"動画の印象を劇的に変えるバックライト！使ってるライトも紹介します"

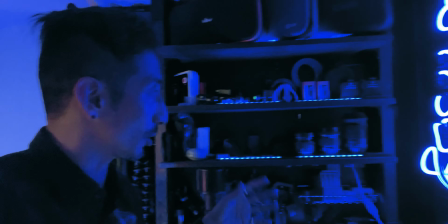このね、棚のところにここ機材いろいろ置いてるんですけどここがね、アクセントになるようにここにもね、ライトを入れてるんですけど
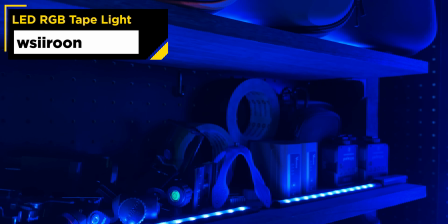これもね、Amazonで買ったんですけどリンクがあれだったら入れておきます全然スポンサーとかじゃないんですけどね
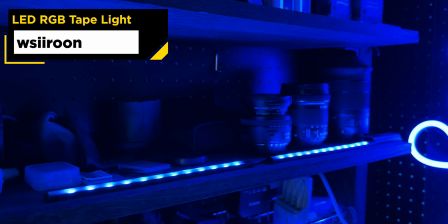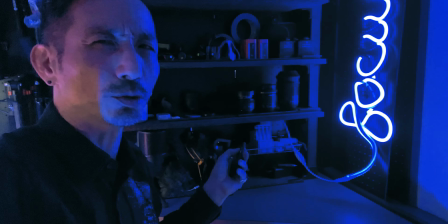これがないとね、ちょっと寂しいでしょあったほうがいいですよね
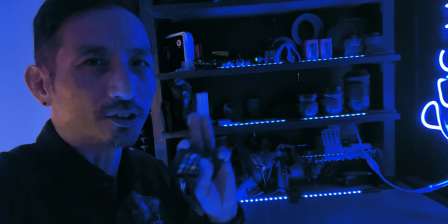このライト、この2つですよねそして3つ目これもこの前動画で紹介した
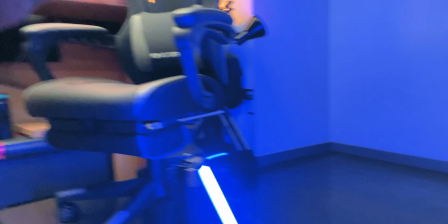ナンライトのライトなんですよねでこれをね床に置いてこっちを照らすことにしました
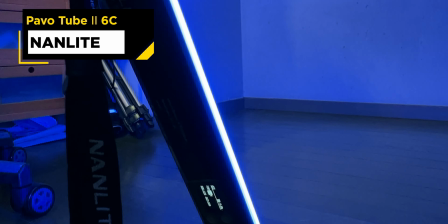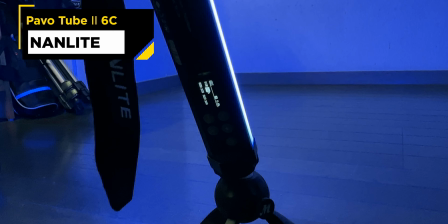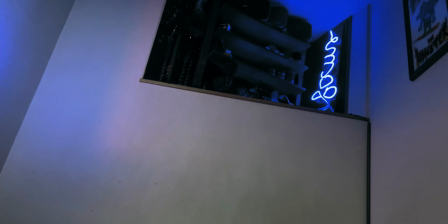これがないとやっぱねほら壁のところがちょっと暗いじゃないですか
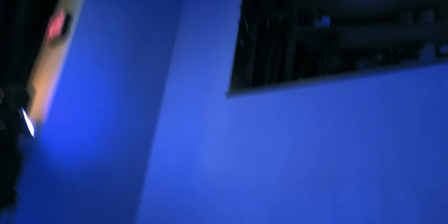これをつけることによっていい感じの背景になってると思うんですよ
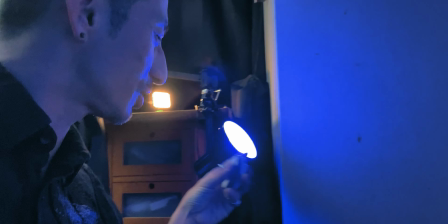これがね本当はね紫じゃないんですけど青なはずなんだけどね
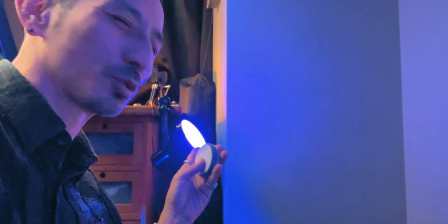カメラで映すとちょっと紫っぽい色になるんですよ
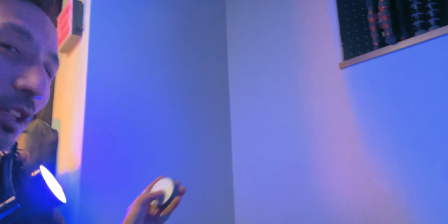これは切るとこんな感じつけるとこんな感じここがねちょっと紫になるような感じにしてます
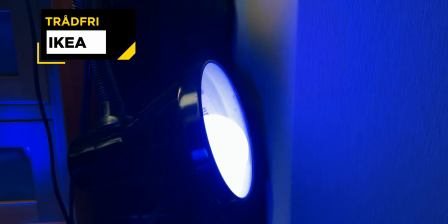でこれはねIKEAで売ってるライトですライトスタンドはね普通のベッドライト
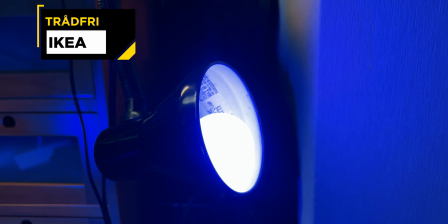これをねこの机のところに引っ掛けてそして背景をね
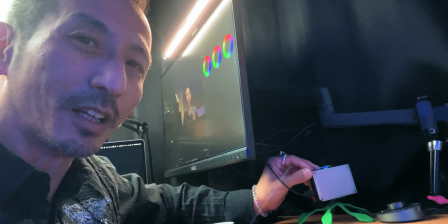ここを照らしてるわけですここにねアポチャーのアマランっていうライト
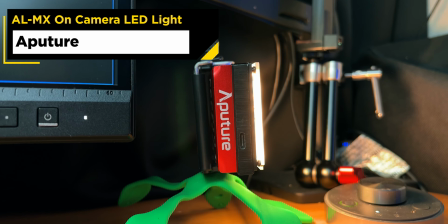これをね置いてますこれもねリンク動画の詳細欄に入れておきますねこれポータブルのライトなんですけどこれ光量をね一番落として
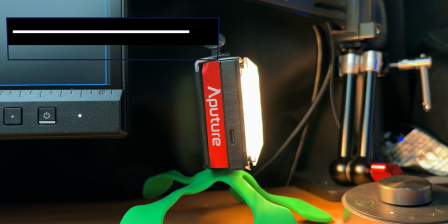そして一番オレンジ側の色にしてここの壁をね照らしてるんですよ
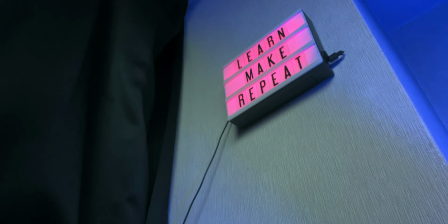これがないとこんな感じ
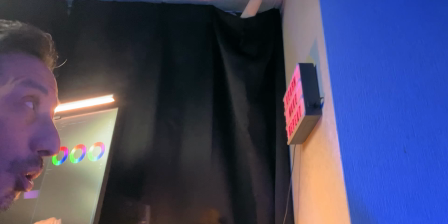ねやっぱあった方がいいですよねそしてこれこのLearn Make Repeat
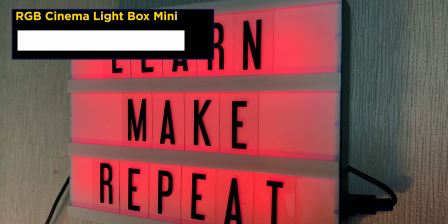好きな言葉ですよねこれもまたリンク入れておきますねこれも全然スポンサーとかじゃないですよ
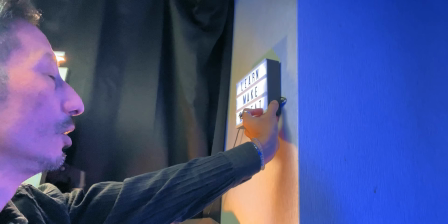これちなみにねこんな風にね色変えられるんですよ
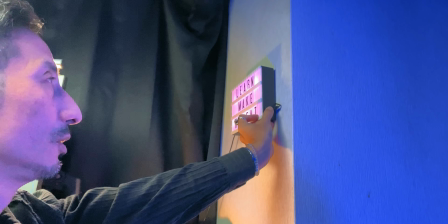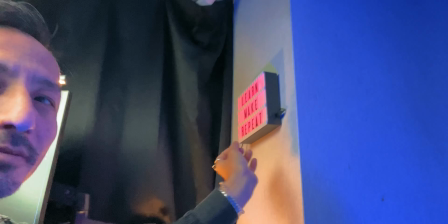はいこの色やっぱあった方がいいねさあ今日の動画どうだったでしょうかバックライトの使い方ちょっとでもね参考になったなと思ったら高評価押しといてくださいねそしてチャンネル登録まだしてない人ぜひチャンネル登録しててもらえたらこのチャンネルでは今日のこの動画みたいにバックライトの使い方照明の使い方とかそういう動画制作に関することをシェアしていってますそしてね俺のこのバックライトどうかなとか私のライティングどうかなこれ私のチャンネルのテーマに合うかなどうかなとかわかんないじゃないですか大丈夫そんな人のために動画の力コミュニティっていうね
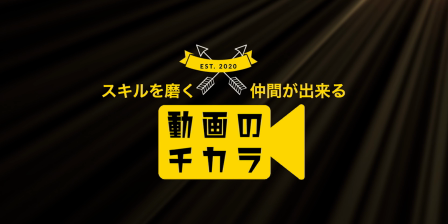コミュニティを今やってます今70人を超える動画好きのみんなが集まってくれてて
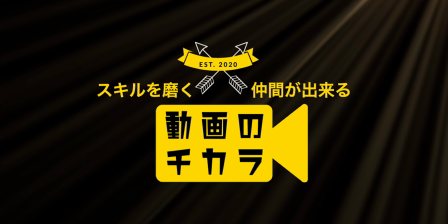そしてみんなでね動画のスキルをお互いにフィードバックを出し合いながら磨いていってますそこでねライティングどう俺のライティング私のライティングそういうのもね全然みんなにねこうフィードバックを求めてもいいわけですいいでしょうちょっとでもいいなと思ったらねこの動画の詳細欄にそのリンクも入れてく入れておくんでチェックしてみてくださいI hope you guys enjoy this video and see you in the next one.じゃあねピースアウこのねこの前動画で紹介したこのナンライトのパウォーチューブ26Cなんですけど本当ねバックライトでどう使おうかなってかなり悩んだんですけどやっぱねこの使い方ちょうどね床に置いてるんですけどね絶対これがいいよねこれちょっと迷って本当はね